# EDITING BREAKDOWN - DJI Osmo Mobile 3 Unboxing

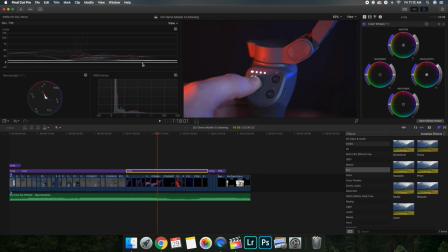(4:06)
line You have to make sure that nothing is below zero or else you'll start losing data So I brought the highlights all the way up then I actually bring the master a lot higher just because the entire video Was incredibly dark and yeah, I also believe I brought the temperature up to 5,600
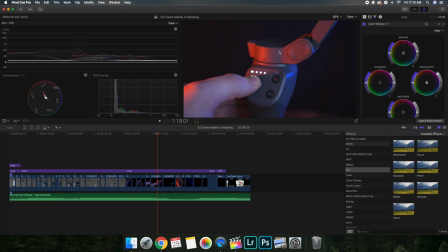(4:23)
This had to be a lot warmer especially because of this red light or else it would look really really
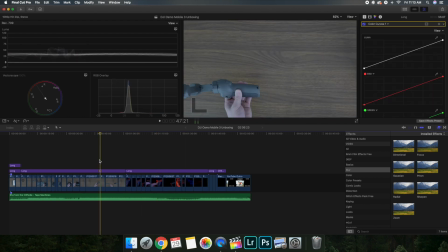(4:28)
weird This one was a lot cooler just because it looked a lot better Especially there were like white objects like this when you have a white object and you bring it you Make the video have a really warm look.
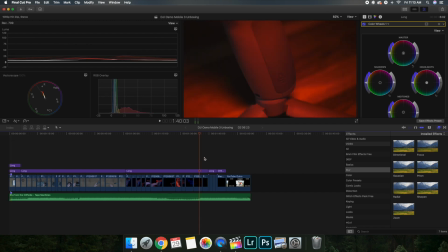(4:39)
It looks really really ugly So let's go ahead and press command
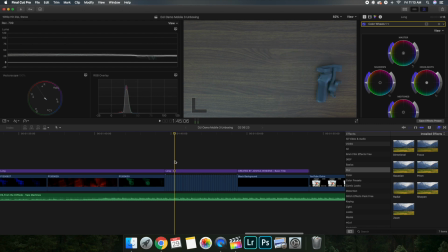(4:44)
Plus and as you can see here are just every single photo of stop-motion I'll head over to workspace head back over to default and
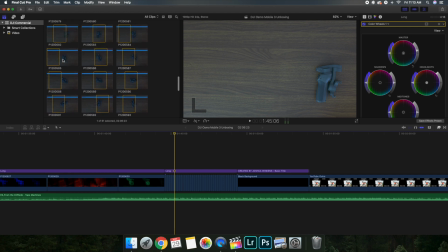(4:53)
Here are all the different photos. They're all raw photos. So I just put them all together I'll do a further detail on how I went about editing the stop-motion, but I believe it was a command D and I just pressed whichever frame so I think it was I think I had these all on
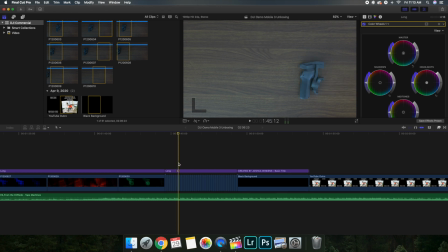(5:10)
Set two or three frames, but again, I'll do a more detailed tutorial on how to film stop motion right here Just have a
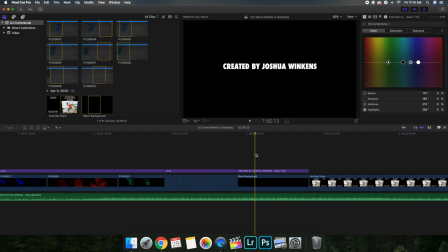(5:17)
black background with a texting created by Joshua Winkins Which if you haven't figured out by now,
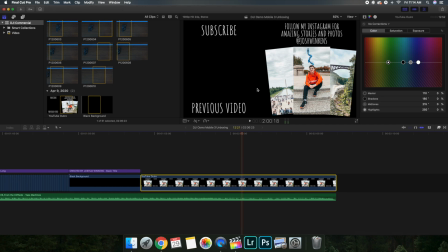(5:23)
that's my name and also right here I just put a little end screen This is kind of like my classic thing that I always do have this cool little end screen and then I just had music I faded it out like you're supposed to and then the other side I faded it in
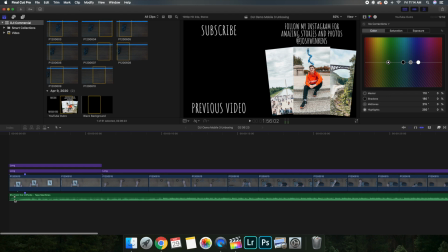(5:38)
here is the name of the song you can go ahead and zoom in or take a screenshot uh it's from Epidemic Sound I believe it's called From the Cliffside it's from Epidemic Sound all the music I have is from Epidemic Sound a couple of things I did in terms of music was I
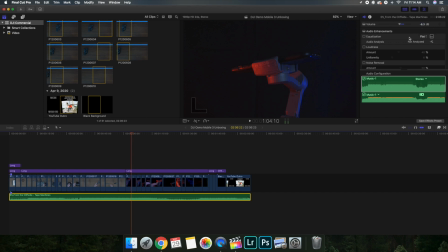(5:55)
went over to here and turned the volume down to negative I think this is five or six decibels it's too far away for I can't say but I think says
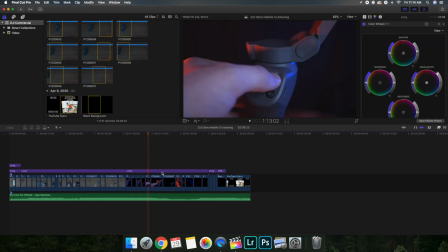(6:02)
negative six decibels or negative five i can't say but anyways i just brought that down so as you can see there's no uh little yellow spots it just shows that the video is not peaking for like if you're listening on like an imac or a really expensive
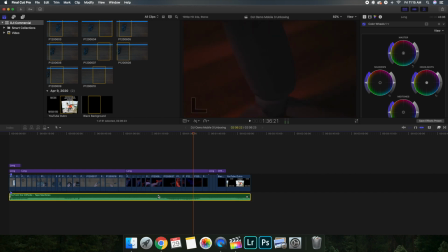(6:17)
speaker headphones you're not going to notice it but if you're watching on an iphone the audio is going to start clipping it's starting going to start to sound really really ugly but without further ado hopefully you enjoyed that video or enjoy this video and also enjoyed this video highly encourage you to go ahead
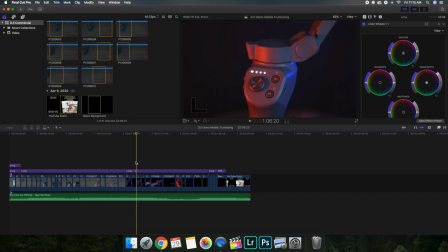(6:33)
and check it out i'll link it link it in this video in the annotated
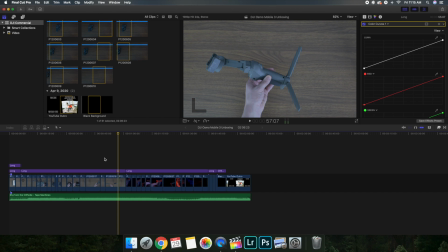(6:38)
cards hopefully you enjoyed this editing breakdown i'll see you guys in another video make sure to hit that subscribe button that'd be greatly appreciated see you guys in the next one peace